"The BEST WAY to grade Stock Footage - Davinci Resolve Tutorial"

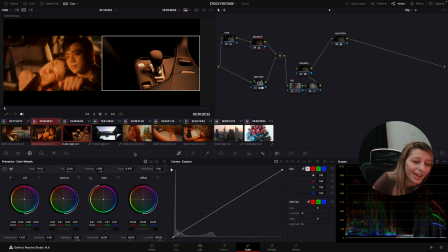Oh, actually I'm in my gamma, my god, like I tell you my gain, but like I mean I'm with my gamma, so yeah. Yes, follow my video, guys. So yeah, no, I was with my gamma all along.
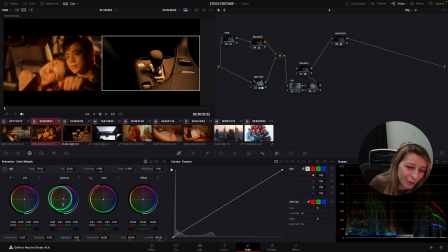So you can just like move your gamma around, like so this middle point. I was like, oh yeah, my gain so subtle, you can't tell. So no, my gamma. Okay, so now like I think I'm in a pretty nice ballpark.
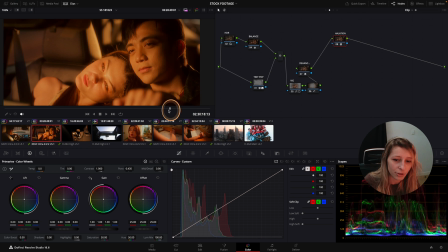And if like I just play,
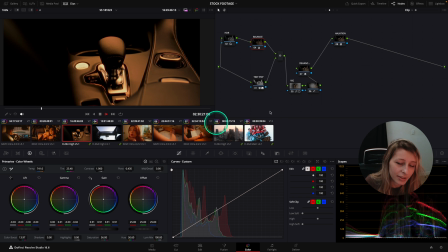I think that's okay. I think it's pretty fine.
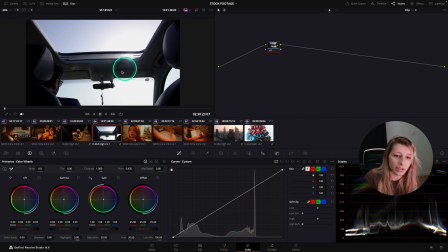So now like we can just take this image and copy and paste.
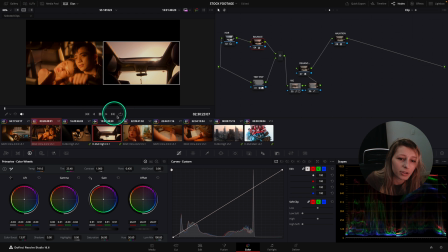And I think it's pretty well inspired, because like technically it's not the same lighting, right? But we have a nice warm sky going on. So I think we are pretty good actually.
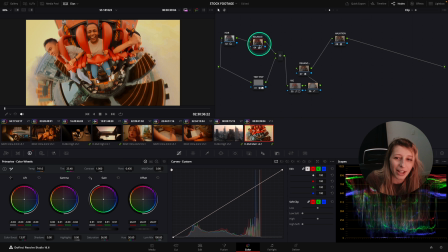Of course, if I just like put it here, it's gonna be like really, really, really, really warm.
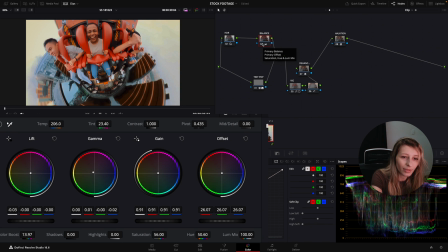So what I'm gonna do is just like tone down the warmth. But I think we are pretty good actually. Okay, maybe the tint, and I think
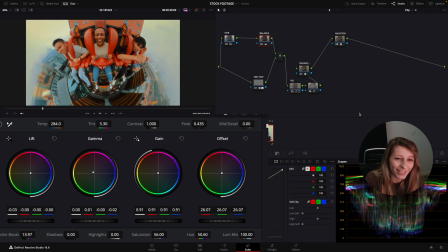just a bit more warmth actually, because I toned down a bit too much. Add a bit more tint because I realized that maybe,
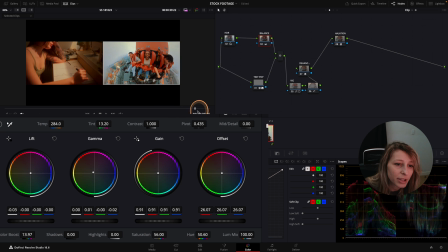you know, like then like it matched a bit more with this.
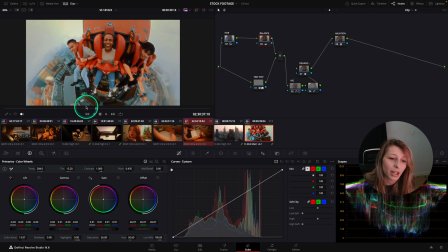Of course, it's not going to be 100% match because like we already have a graded footage and a low quality one,
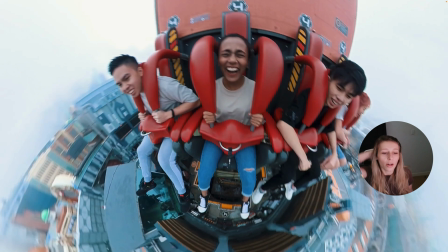but like it just needs to not be so jarring, you know, when you watch the video. So this is before and this is after. I think like we went a long way.
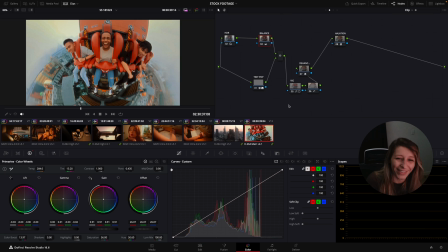You know?
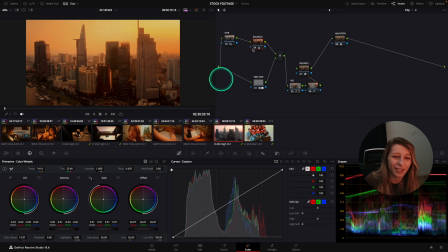And I haven't done the drone footage actually, so we just copy and paste, and oh my god, like it could work actually.
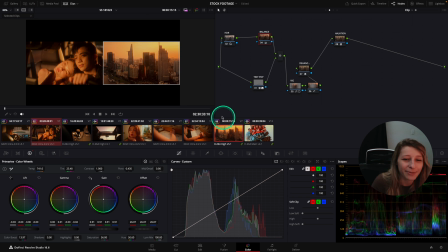It could work if like it was next to this image, because then like it's like this kind of very
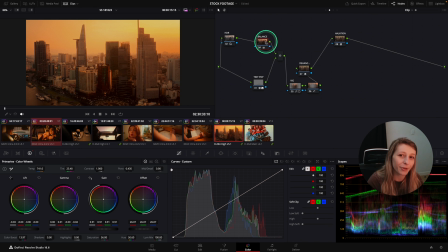sunsetty and like almost post-apocalyptic sunset.
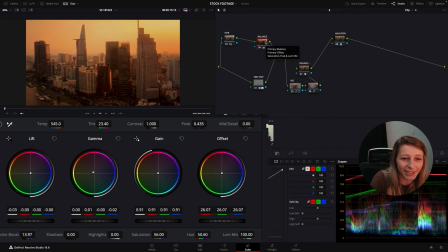But we're just gonna tone down this and cold a bit the image, so then it's a bit more believable. I'm just gonna also reduce the tint a bit, so then it's a bit more believable and like can go to this kind of scene.
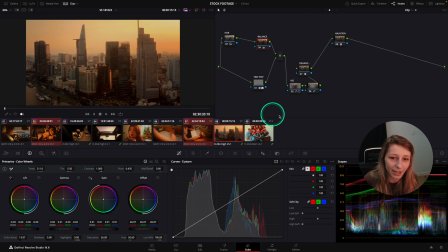Then like, yeah, a bit more realistic, right? So we went from this to this. I think it's pretty cool. Okay, so now that we've done our matching just like with the grade that we had,
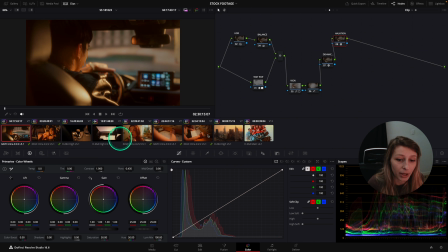what we can do is I'm just gonna remove all the grade. Clean up, reset. I'm gonna remove all the grades we had, and now we just have like the color space transforms on these footage, right?
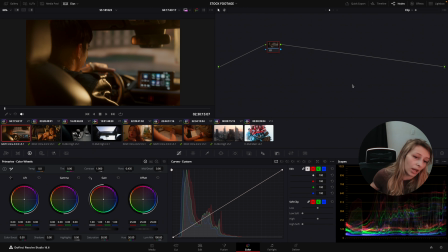So we want to use a film print out of this footage, and how we're gonna do it is just like very simple. We just are gonna go to our group post clip in each group,
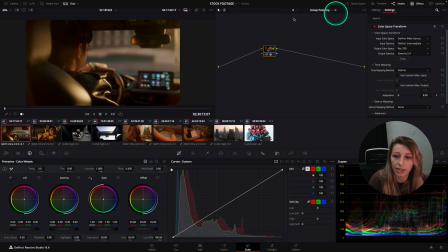and we're gonna just like click on our CST, and output gamma we're gonna change to Cineon. So Cineon film log.